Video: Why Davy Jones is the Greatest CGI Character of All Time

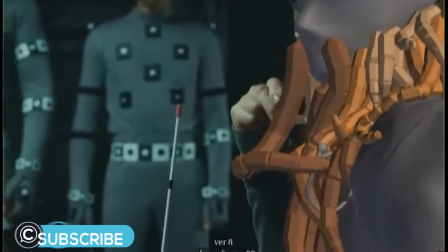2s
Hey this is ClassCreatives and in this video we'll discuss how one of the greatest visual effects characters of all time was created
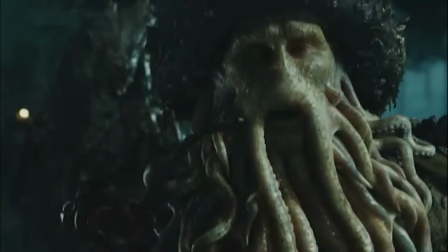8s
and why he is still regarded as one of the most realistic digital performance based CGI characters ever made.
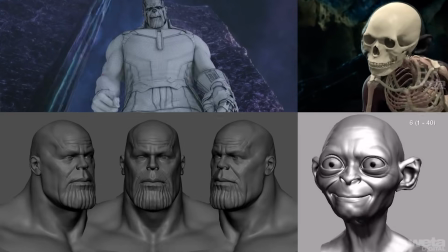14s
Even with today's updated software and technology,
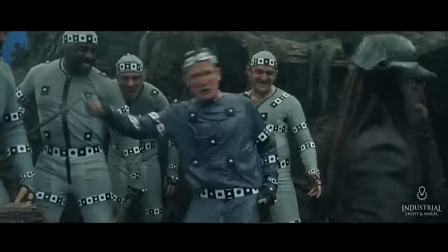17s
characters created by the best visual effects studios in the world still fall short of the realism and genuine performance of Davy Jones.
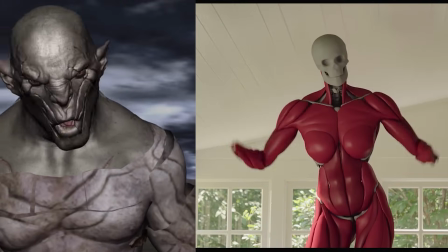25s
Many of our students are often curious why some modern day CGI characters look worse than those created decades earlier, even if they were created by the same studio.
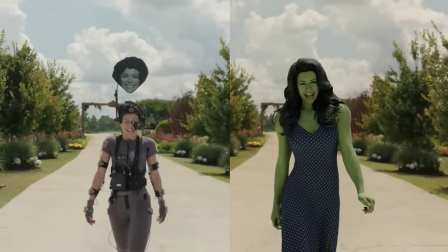33s
We'll take a look at the creation process of some of the best and worst CGI characters, as well as the factors that contribute to their executional success and failure.
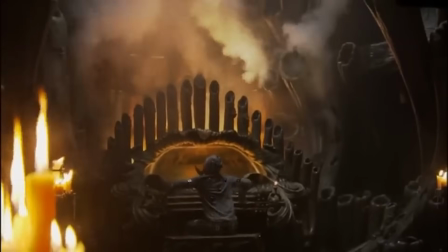42s
In this video, we'll discuss how Davy Jones was created, and why he is still regarded as the greatest CGI villain of all time,
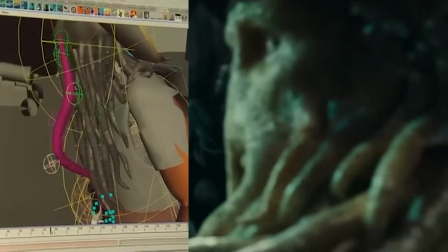49s
and discuss the critical factors that brought a level of realism rarely achieved by his successors.
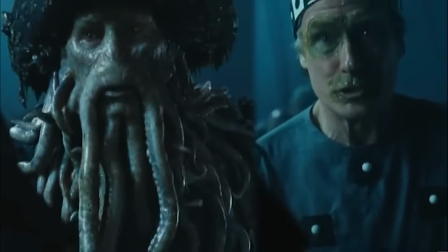53s
We'll look at the on-set motion capture pioneered by Bill Nye, which allowed for genuine interactions and nuanced performances.
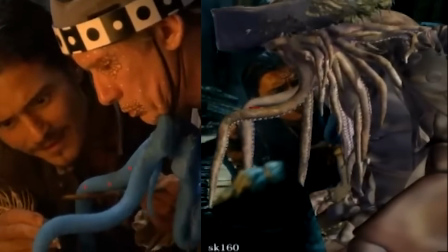61s
We'll explore how the director's experience directly impacted the production and how Davy Jones' emotional depth,
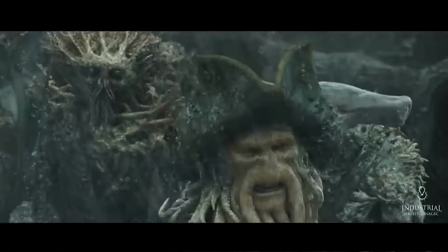68s
meticulous animation, and cutting-edge digital performance continue to captivate and astound audiences to this day.
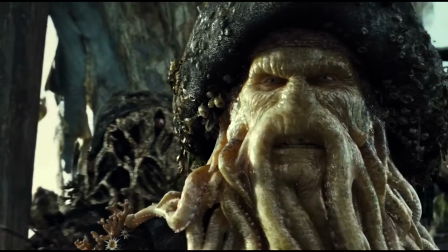79s
Davy Jones is often regarded as one of the best CGI characters of all time.
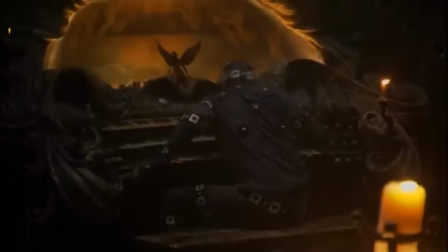83s
Davy Jones was the first on-set motion captured character where he had a special suit so he could be physically present on set with the rest of the cast,
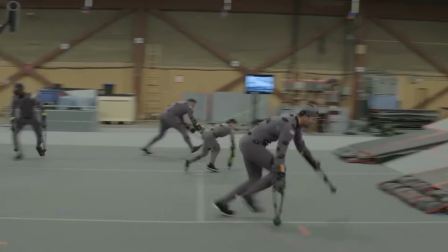92s
versus other CG motion captured characters where the motion capture is done off-set in a motion capture studio.
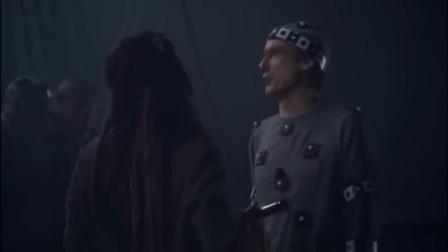98s
The on-set motion capture allowed actor Bill Nighy to interact with other actors on set,
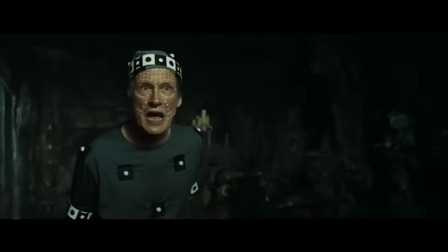104s
making the character more realistic, and also provided more realistic interactions from actors on set with the CG character.
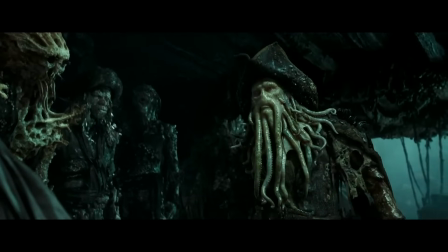110s
Another big reason why Davy Jones works incredibly well is the realism that he
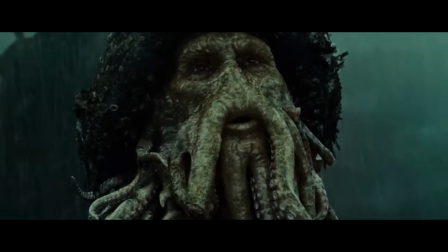115s
brings in his emphasis of emotional depth over epic action-oriented scenes.
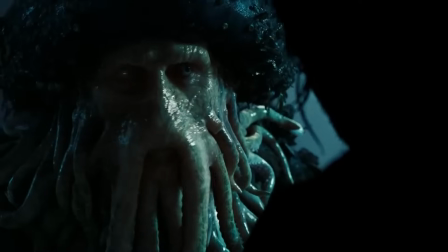120s
Instead, the focus is on a relatable character with soggy wet skin and a living tentacle beard who is grappling with past mistakes.
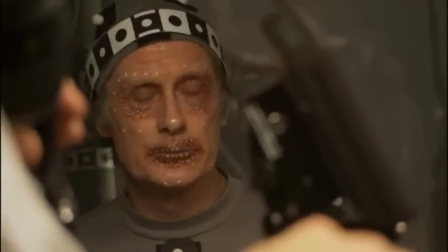127s
This emotional complexity is achieved through a combination of the actor's performance and advanced CGI techniques,
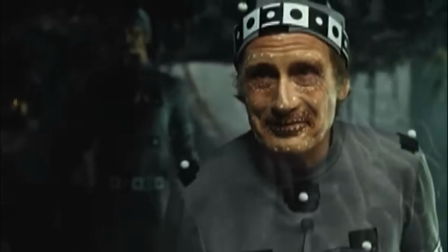133s
which seamlessly blend to create a compelling and believable character.
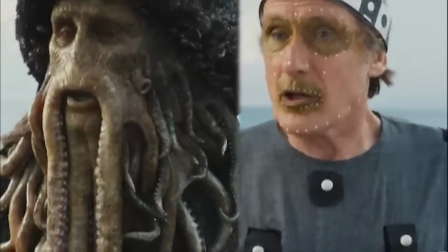137s
By utilizing on-set motion capture technology, actor Bill Nighy was able to embody the character of Davy Jones with a sense of humanity.
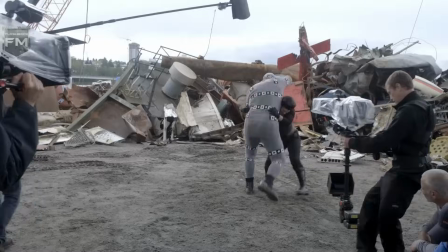145s
Unlike many CG villains who are primarily featured in action sequences, Jones' appearances are predominantly dialogue-driven.
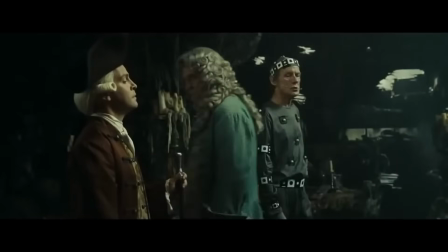152s
This allowed Nighy to focus on the character's emotional nuances,
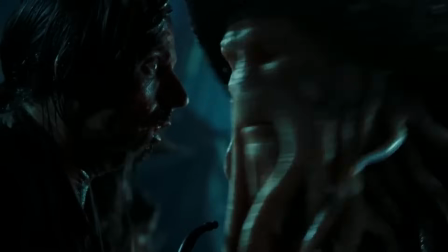156s
reactions, and interactions, transforming Jones into a believable and relatable figure.
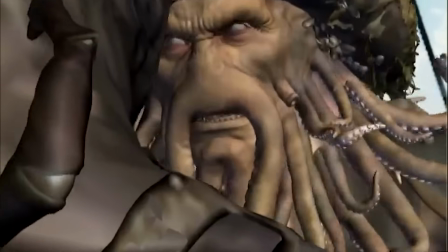162s
This also allowed the animators and artists to primarily spend their time and efforts crafting genuine, natural, living, breathing human characteristics,
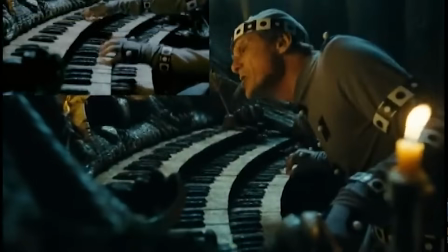170s
like the eyes, the mouth, and minute details in his eyebrows, rather than spending hundreds of hours on blockbuster superhuman action-fight sequences.
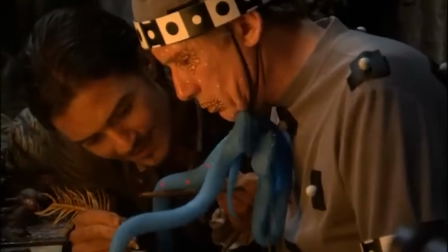180s
Visual effects studios might lead you to believe that any great actor with state-of-the-art motion
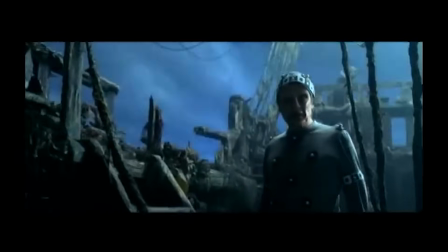184s
capture sets and modern technology will give you the most realistic CGI character.
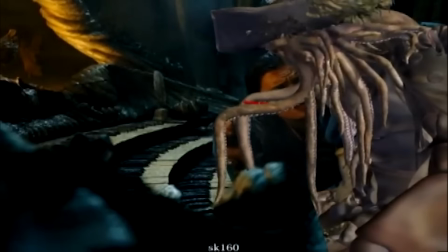189s
But the truth is, even the best actor in the world needs technical mastery to bring their digital character to life.
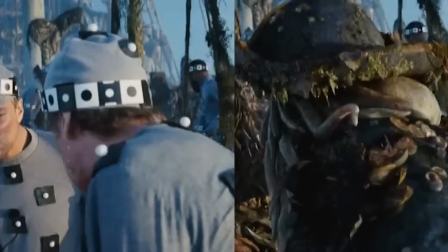195s
You might assume that ILM simply recorded Bill Nye's face and mapped it directly onto Davy Jones' digital double, making it extremely realistic.
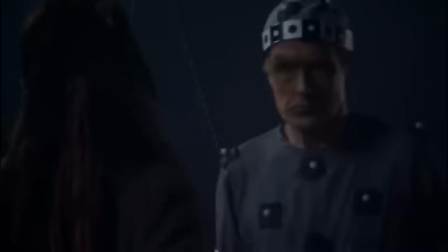204s
But in reality, the motion capture data is far from realistic enough to capture the subtleties of the human face delivering relatable human emotion.
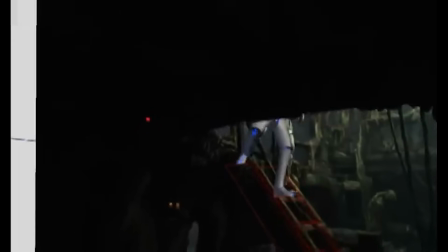213s
It's actually just a starting point. Animators spend countless hours refining and perfecting every nuance of the performance.
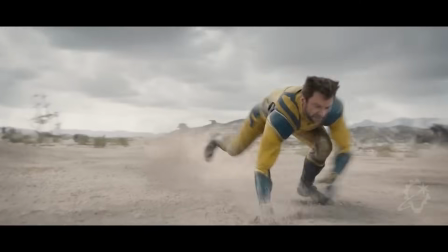220s
Executives love to market the technology by downplaying this painstaking process. Studios can create the illusion that CGI characters are effortlessly realistic,
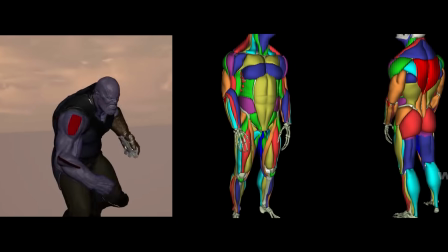230s
shielding themselves from criticism around the sheer thousands of hours it takes animators to bring the most authentic CGI-based characters to life.
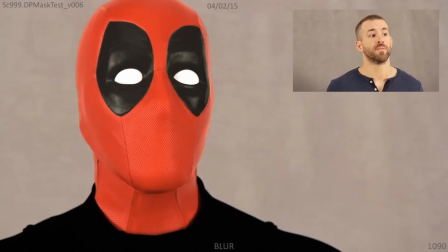238s
Animators play a pivotal role in the movements to a CGI character's realism.
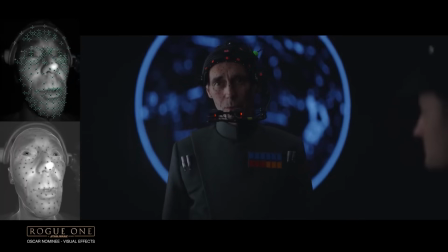242s
However, the technical factors play an equal if not even more important role to how believable the character appears alongside the actors.
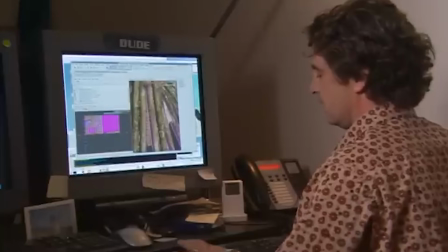249s
For Davy Jones, the visual effects artist did everything possible to hide as much skin from the audience.
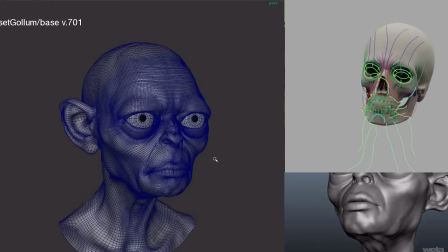255s
Skin is incredibly complex, and replicating its subtle movements in CG is a huge challenge, even with today's modern technology.
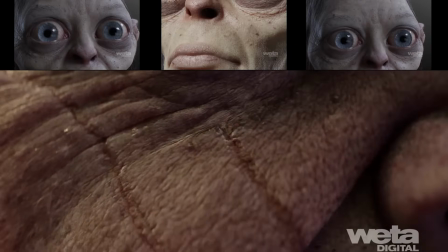264s
The more skin you show, the more of these details you have to get right,
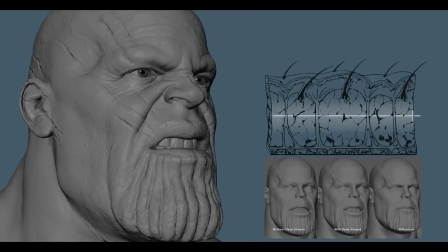268s
and the higher probability that the character will lose its realism and even worse feel dated as the film ages over time as technology advances.
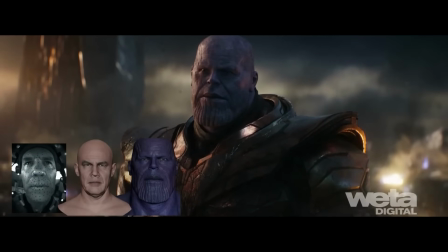276s
Therefore if you have a character that has their skin heavily exposed such as Thanos or Azog the Defiler from The Hobbit,
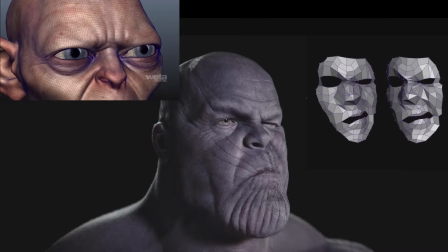283s
the artists and animators must meticulously detail every skin response to maintain the hyper realism.
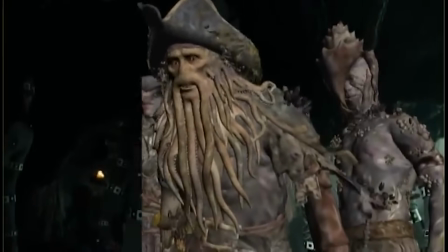289s
However for a character like Davy Jones they hid his entire body and the top of his head under multiple layers of CGI clothing,
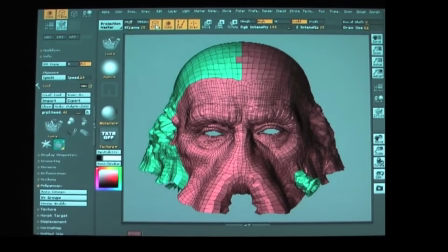296s
leaving the artists and animators much more time to focus on the crucial facial area,
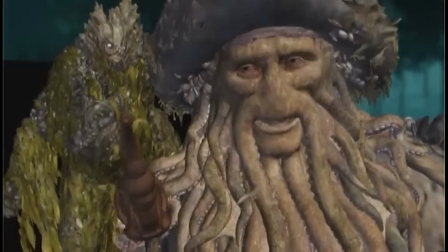301s
allowing much needed additional production time to refine higher levels of detail and emotional expressions in the exposed facial areas.
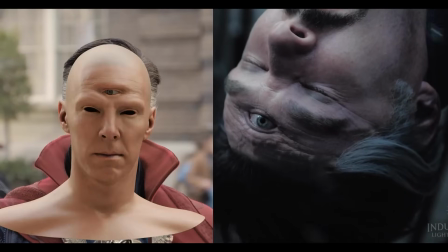309s
You might wonder when you see bad or less impressive CGI characters what happened
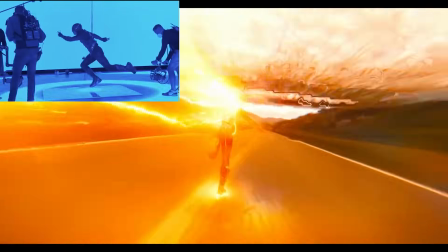313s
or how could such an incredible studio and team of artists create a miss with today's technology.
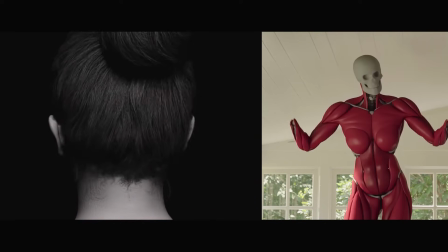319s
Decisions made by the director can have a major impact on the quality of the visual effects and the timelines of production
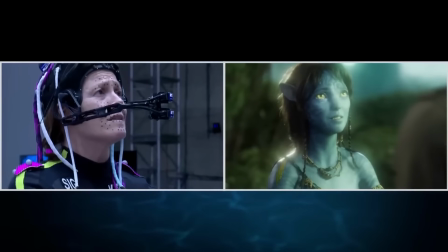325s
which can directly impact how realistic and successful a CG based character is on the screen.
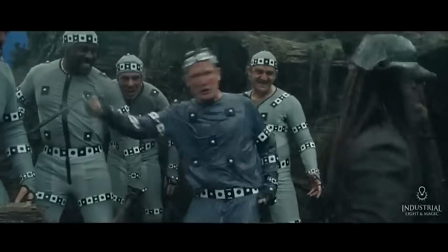332s
Gore Verbinski came from a visual effects background working in visual effects for many years prior to making the Pirates of the Caribbean film franchises.
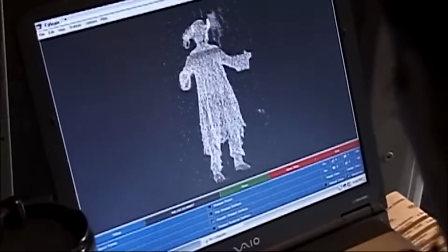340s
And so he had a great sense of the limits of CGI and what to do and not to do with
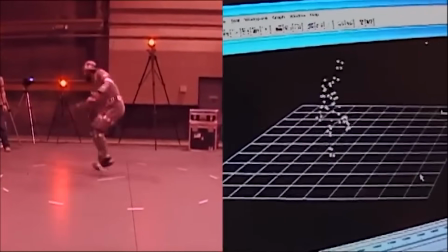345s
it and how to tie all the elements together to make a great looking CG character.
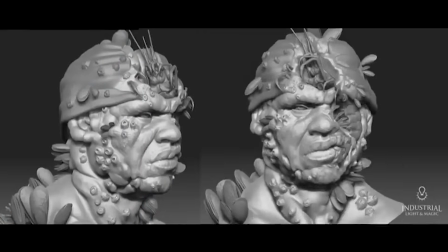351s
So together with the director's extensive visual effects experience, tied with understanding timeframes needed to create amazing CG-based character performances,
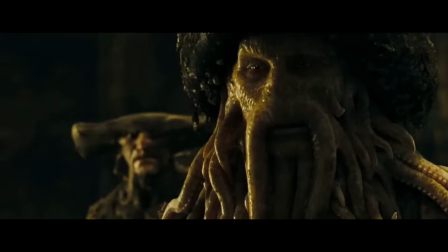360s
Davy Jones is the perfect example of creating a seamless CGI character. Many artists who worked on Davy Jones with Gore Verbinski emphasized the laborious nature of Davy Jones' CGI,
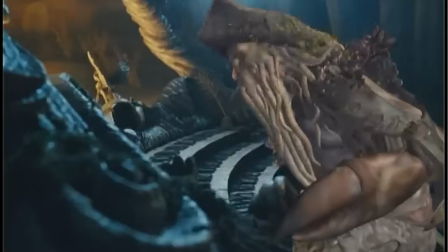372s
and although Gore Verbinski was very proud of the results, he still wasn't fond of how difficult and time-consuming the visual effects process was.
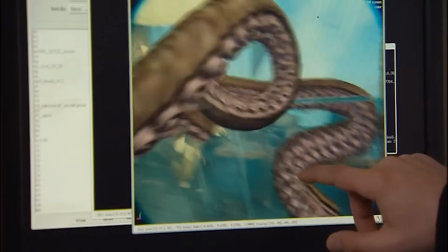380s
So even the most experienced directors have to live with the reality of how long the process of great CGI takes in production.
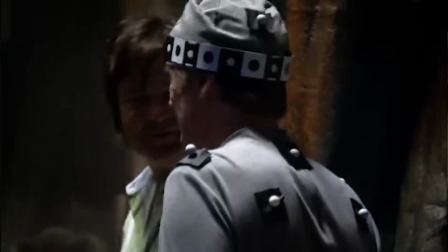387s
A well-crafted CG character isn't just about the performance or technology. Quick pause to tell you a little bit about Class Creatives.
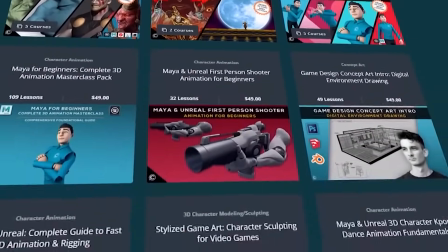395s
We'll help you take your 3D and 2D art to the next level. Learn from industry professionals with experience teaching at accredited universities.
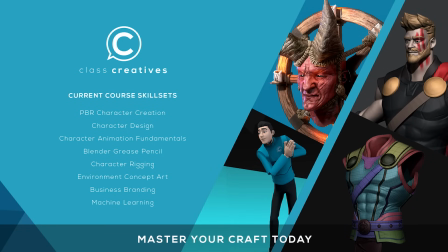402s
Land that new job, receive higher pay, and stand out from the competition. The great thing about Class Creatives is the ability to learn at your own pace and your own schedule. Get started today for free with a link in the description.
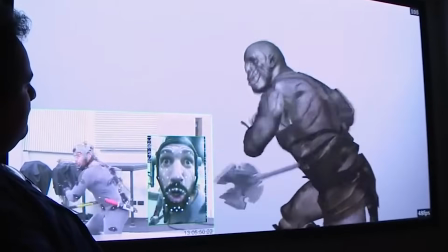413s
Let's take a closer look at the villain Azog for instance, where many often wonder why the character was CG,
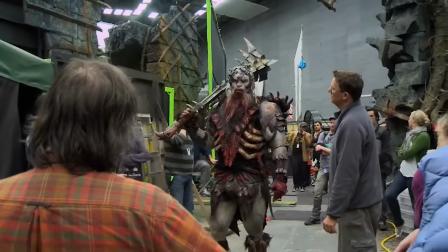420s
contrasting the original Lord of the Rings orcs, all practical effects which were stunning.
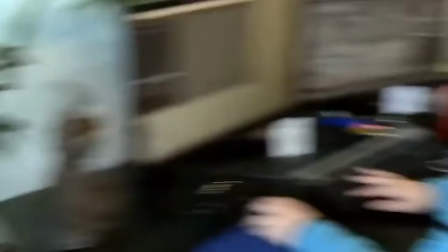425s
Again it comes down to the director and most importantly time for the art to be made properly and understanding all the limitations of the technology.
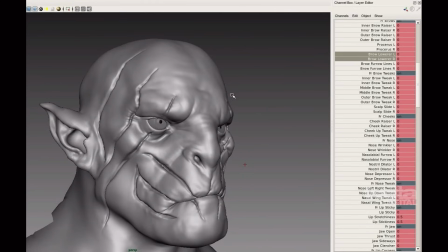434s
Initially Azog was to be albino and was designed and shot to be a prosthetic real orc.
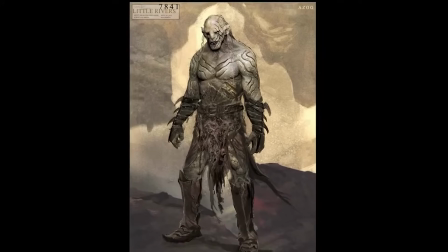440s
Countless designs, research, and thought was put into the conception of the character.
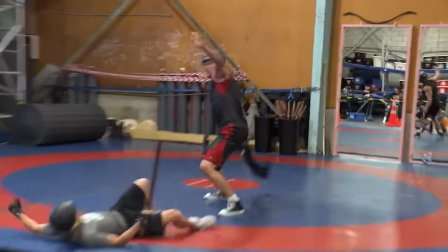445s
They even cast a massive actor named Conan to play the orc.
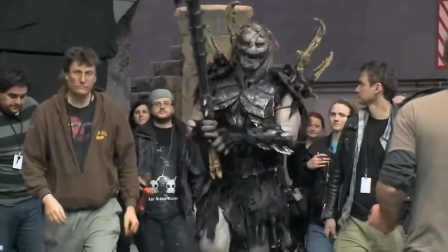448s
However, after test footage, Peter Jackson and the crew decided that the prosthetic orc had odd proportions,
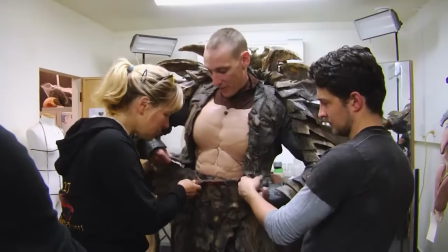455s
did not appear to be scary, and the concept was changed to another older styled orc with another actor,
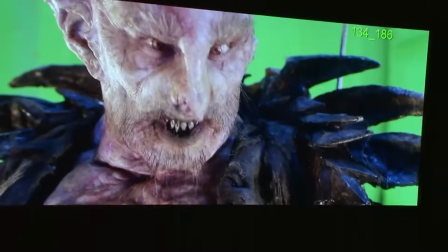461s
which also deemed to be another failure to Peter Jackson's vision.
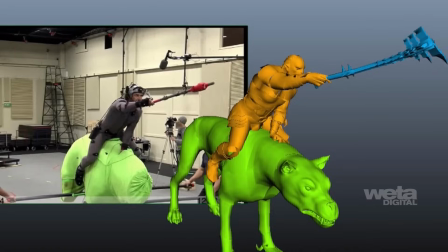466s
While being in the middle of production, Peter Jackson decided that they would replace all of the shots with a digital creature.
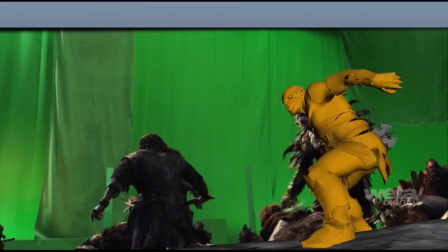472s
The artist then had two weeks to make Azog in 3D, place him in the live-action shots utilizing stage motion capture.
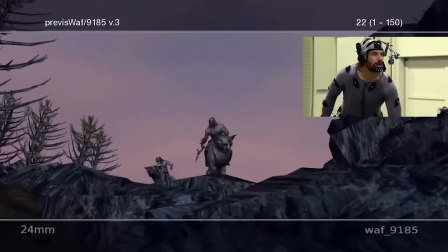479s
This definitely is not enough time to create a polished, naturally, aesthetically pleasing CG-based character.